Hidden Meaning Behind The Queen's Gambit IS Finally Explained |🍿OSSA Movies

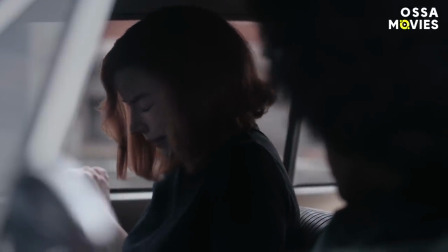Why was Taylor Joy crying during the final scene of the series? What does Beth's famous stare at the ceiling refer to?
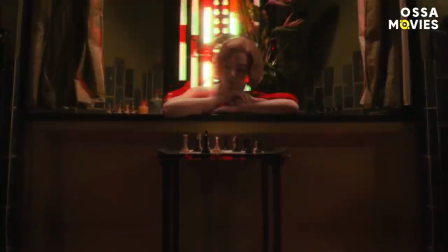How did the camera and imagery make the storytelling deeper? And what is the hidden meaning behind the Queen's Gambit title?
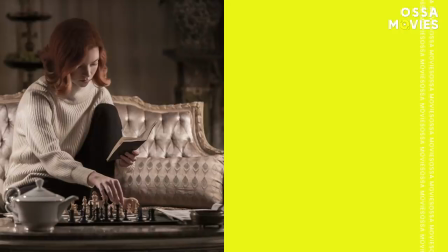Hi, I'm Dylan. Let's dive in. The book that was never made into a movie.
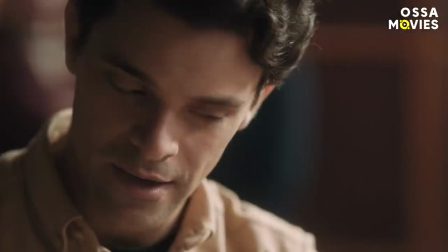The story of the Queen's Gambit is so well made and so detailed that you can't get rid of the thought that it was based on a true story.
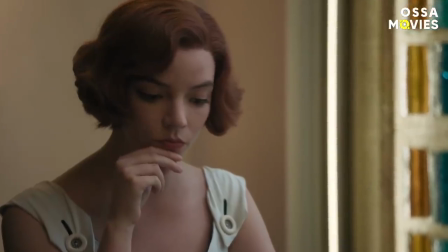However, it wasn't. Yes, Netflix's series is based on the novel of the same name by Walter Tevis.
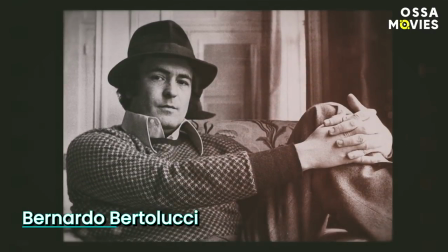The book was written in the 80s, and since then, many incredible movie directors have wanted to turn it into a feature.
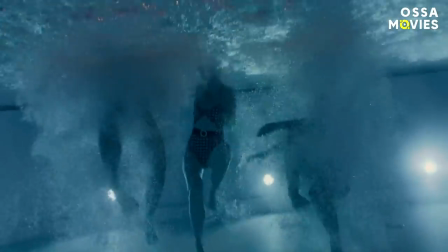Though perhaps the most unexpected man who wanted to adapt The Queen's Gambit was… Heath Ledger.
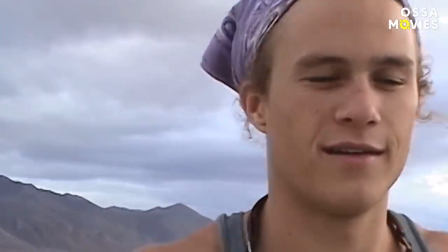Yes, it was meant to be the actor's directorial debut.
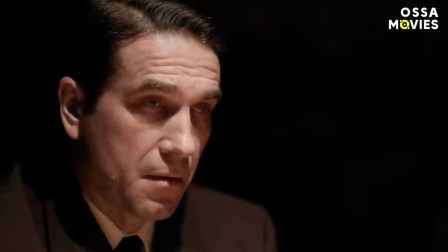But as tragic as it was, Heath Ledger passed away and the filming of The Queen's Gambit was postponed for 12 years. That's when the showrunner Scott Frank came in. He realized quickly, the book shouldn't be adapted into a movie.
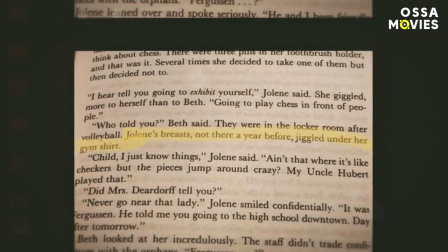It should be a miniseries. Yes, despite the fact that The Queen's Gambit is only approximately 250 pages, Frank decided to extend it into a show. If you did it as a movie, it becomes a sports movie. Is she going to beat the Russian guy? Frank said. And that's not what the book is about. For me, it's about the pain and cost of being so gifted.
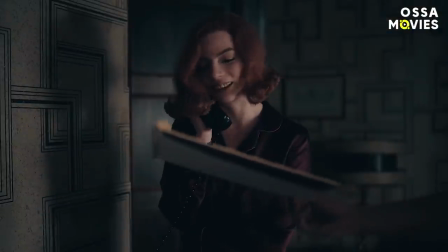Can't argue with that. Eventually, Frank wrote six episodes, but then he realized he needed one more. because, you know, chess takes time.
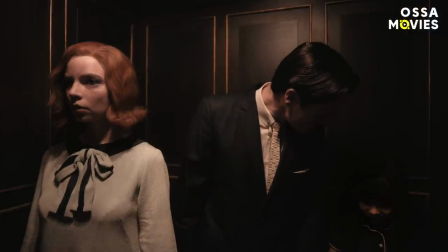And it makes so much sense to us, as long as everything regarding chess in The Queen's Gambit was done super accurately.
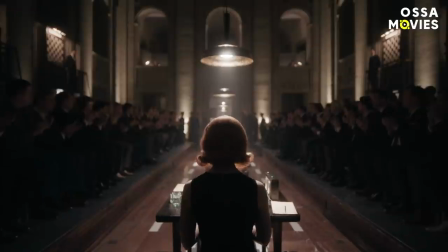Let's go through step by step the hidden meanings and cool references that Netflix packed inside.
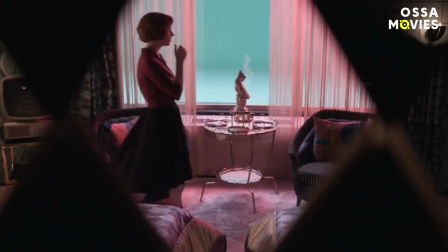The chess games, moves, decorations, and more. Chess elements in the imagery.
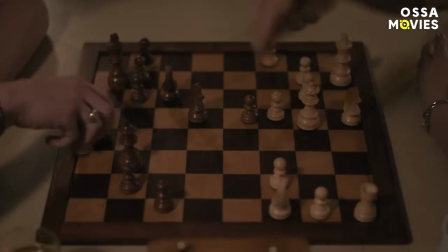Did you notice that the colors of the cinematography are reminiscent of the colors of a chessboard? Everything is on a white-brown scale in the series, except for some much-needed accents,
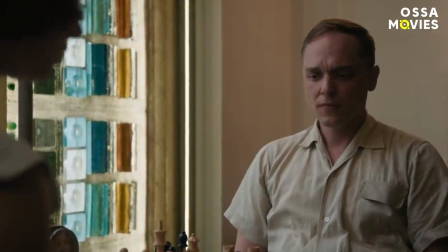like Beth's red hair, for example, which to some degree or another represents her character as a fire on the chessboard.
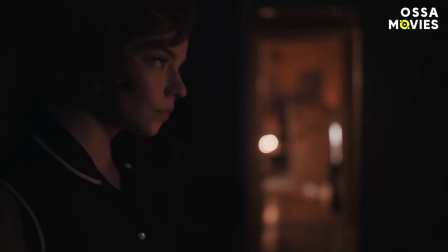And just look at Beth's figure! She's like a queen piece herself! I mean, her posture, her height, and her severity reminds us very much of the strongest piece on the board.
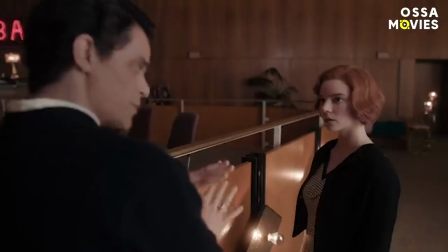And Netflix uses tricks like that brilliantly. For example, do you remember the scene in the third episode where Beth finds out that Towns is gay?
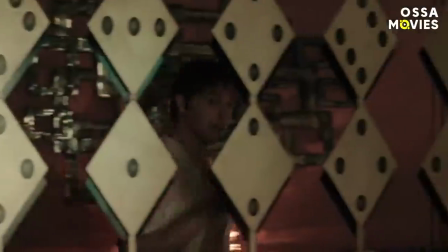She comes back to her hotel room, which is decorated with dominoes. That tiny detail greatly underlines how puzzled Beth was.
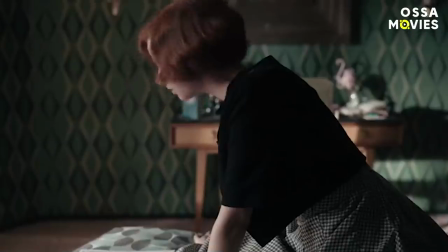She simply didn't know how to behave in a situation like that. Her stepmother asked her where she had been and Beth replied, I was playing chess.
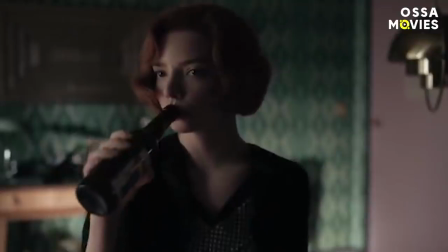But at the same time, we hear the TV playing some movie where the female character says, I don't want to talk about it.
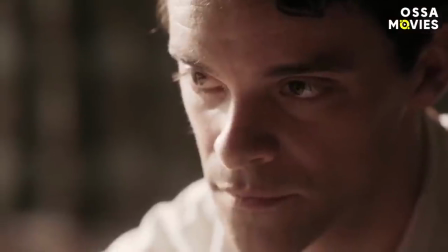And that's exactly how Beth felt in that moment.
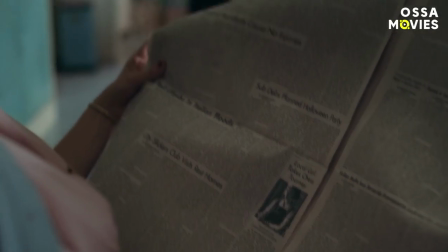The Queen's Gambit is full of nice little details like that, especially when it comes to the way the camera moves in the most dramatic moments.
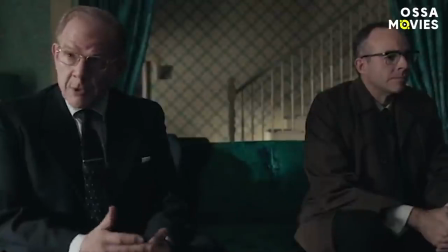Remember the scene where Beth confronts her stepfather about their house?
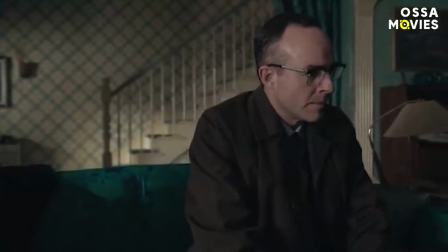At the beginning of the scene, the camera films Beth from a bit of a higher angle, so Beth looks smaller, like a little girl in an orphanage.
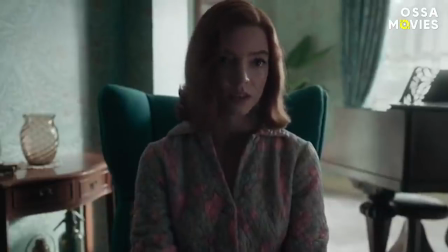But when she finds her voice and argues against her father, the camera angle starts to change slowly.
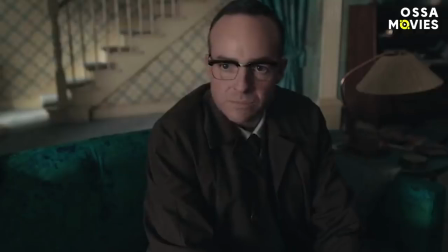Beth is now clearly dominating the situation. And you feel it even more so because of both the acting and the cinematography.
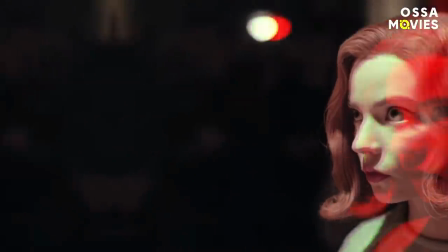We'd love to point out another interesting camera trick, the one with filming the moving chess pieces on ceilings.
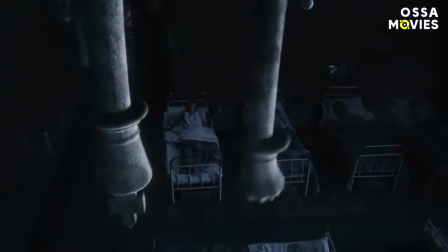Did you notice that in each sequence with chess on a ceiling, the camera showed it completely differently? The angles, the composition, the dynamic of the shots are unique in each episode.
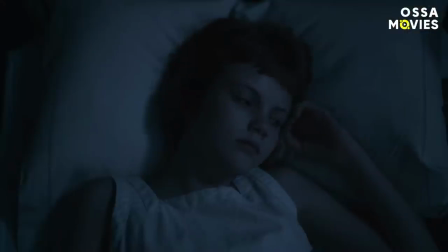Why do you think that is?
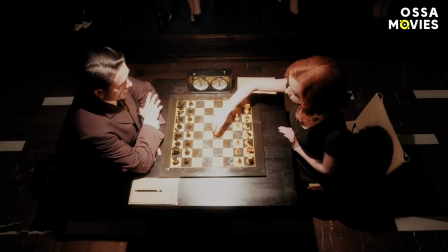Our guess is that it is meant to show the complexity of the chess matches, because every game is unique, and it's full of various combinations to observe.
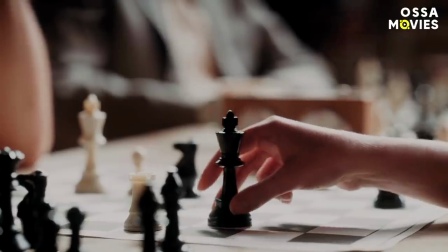It's almost like Beth was trying to look at a chessboard differently every time. Does this explanation make sense to you, or do you have your own idea about this camera technique?
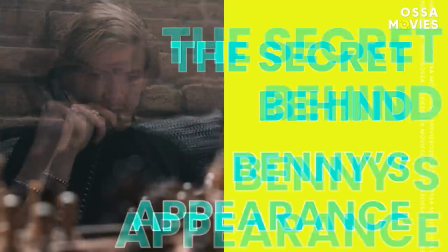Let us know your thoughts in the comments. The Secret Behind Benny's Appearance This is, perhaps, the only major character who was based on a real chess player.
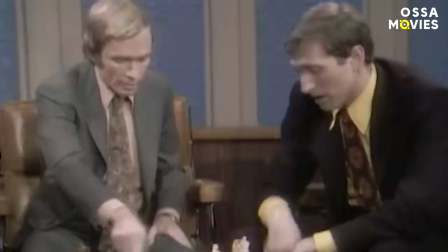Well, let's say that he was loosely based. His real-life prototype is the famous American Grandmaster Bobby Fischer.
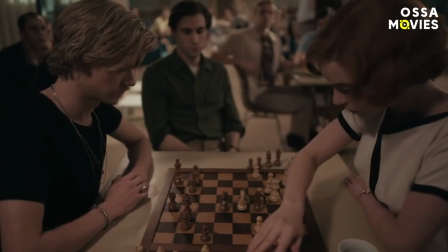Nope, they don't look alike at all, as you can see. But their stories were pretty similar. Teenage Benny was a real prodigy.
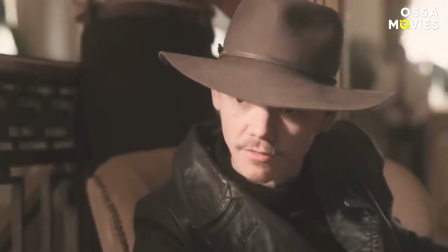He faced chess masters much older than himself and beat them.